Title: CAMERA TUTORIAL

Hi guys, this is Anirban and I am going to take you into an interesting grand journey in cinematography. There are a lot of things in cinematography. Lighting is probably the most talked about of all those. Lighting involves five basic factors. position, direction or angle of the light, softness or hardness of the shadow which the light casts, the color of the light and probably the most important the brightness or intensity of the light and the fifth one is more to be felt it's the texture of light. Today we will talk about the first of these five factors the position or direction or angle from which light is coming
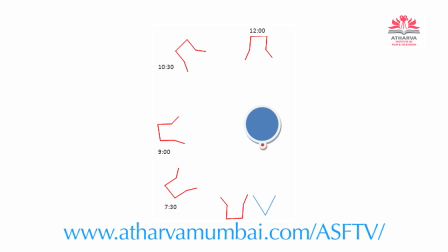63s
this is a light position diagram cinematographers use this to plan lighting and to remember previous light setups seen from above in the top view the character is at the center of the frame and the camera at the bottom a single light is rotated around the character starting from the camera position.
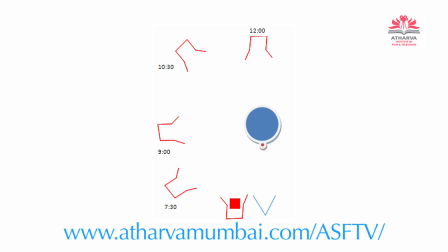84s
The basic light positions around the human face are at 0 degree, 45 degree, 90 degree, 135 degree and 180 degree from the line connecting the camera and the character's eyes. Plotting the light positions on both the sides of the human face would create the likeliness of a wall clock.
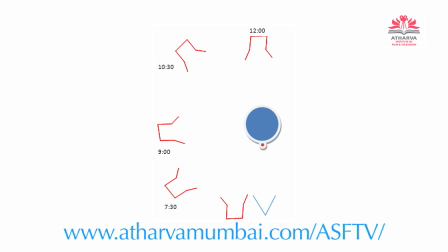102s
For each light positions on the clock there may be three different heights for the light in relation to the human face. Eye level, above the head and below the head. Nice butterfly shadow under the nose.
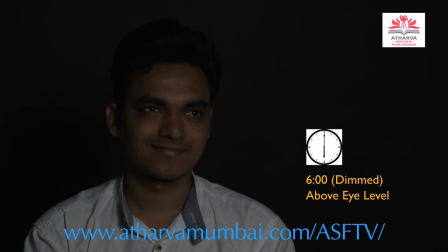116s
This is used for glamour. Even the white light dimmed from below looks like light coming from laptop or tab.
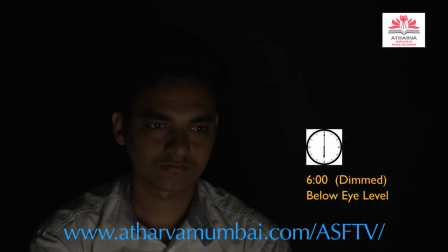124s
Even dimmer, the feel of tab or cell phone is more prominent. Color change to yellow orange or amber, it looks like firelight.
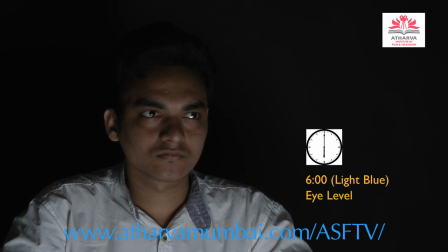137s
This is almost eye level. Looks like light coming from TV. Classical portrait light.
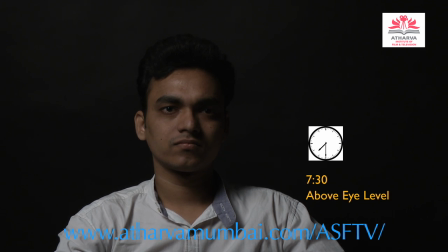143s
Looks pleasant. Named after the dust painter Rembrandt. It looks like light from a chandelier.
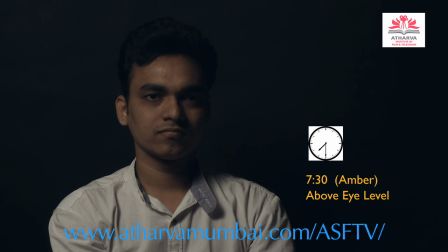152s
The effect is enhanced when the light turns amber. Too much yellow may feel like candle sores.
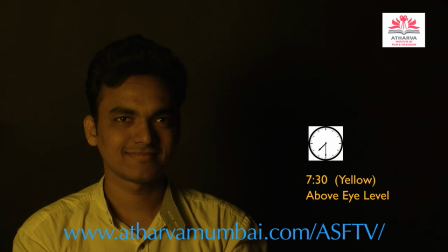159s
Emotions such as jealousy or sickness. This looks more like candle sores.
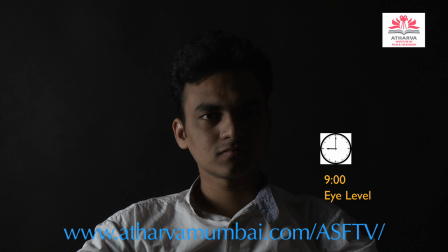166s
Also known as side light, this goes with the villain or the man in indecision or split
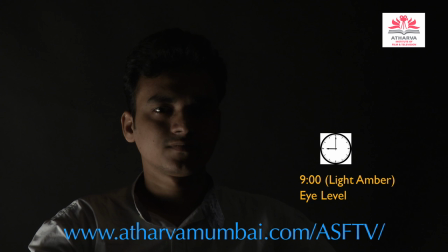171s
mind amber color makes it more human and coming from table lamp or candle source
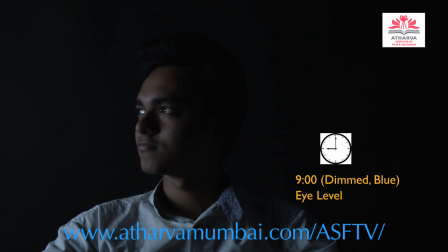177s
this creates the impression of neon street light coming from outside torn
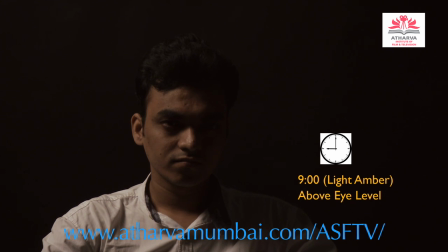183s
down defeated person looks like a table lamp on the side
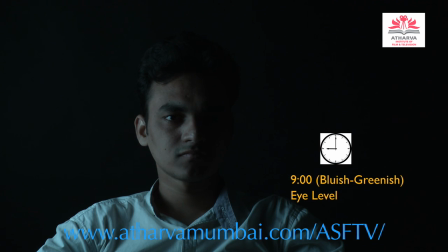189s
this may be used for a horror scene This light is known as kicker or rim light.
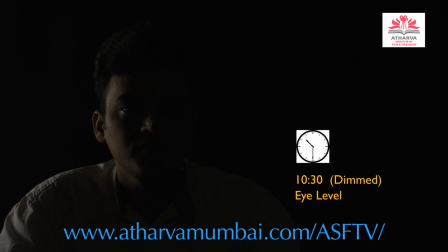196s
Automatically it looks like night. Dimmed, this looks like moonlight falling from outside on the face. Turned amber color, this looks like street light coming from the window.
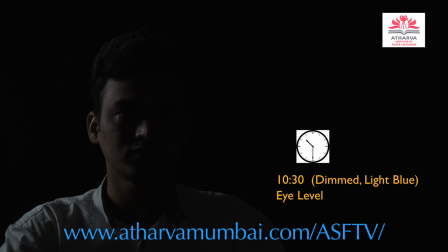209s
Light dimmed and light blue, the feel of moonlight and night are enhanced. Even more dimmed and bluish, the rim looks ethereal.
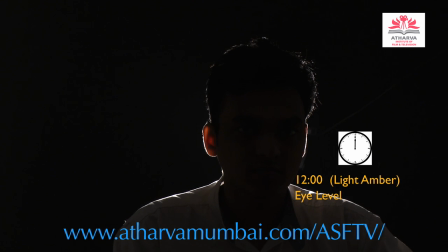219s
A hallow is created around the character. This is also known as backlight.
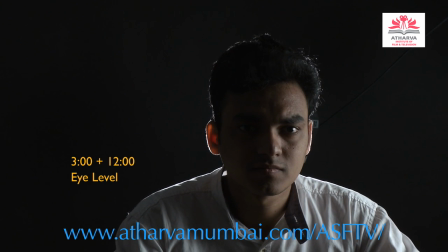227s
White side light and backlight in combination. This creates the dark mode.
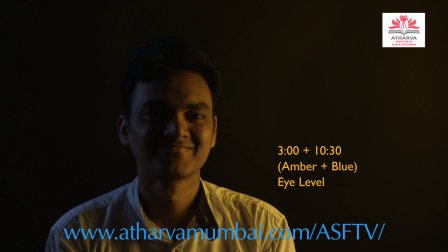233s
Side light turned amber, backlight blue. The effect is fire source and moonlight falling on the shoulders from back.
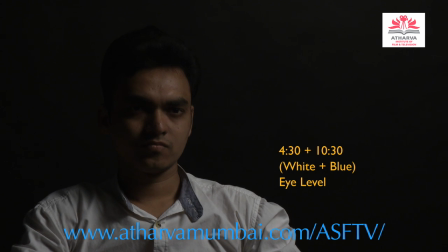240s
White Rembrandt and blue kicker combined create a pleasing portrait.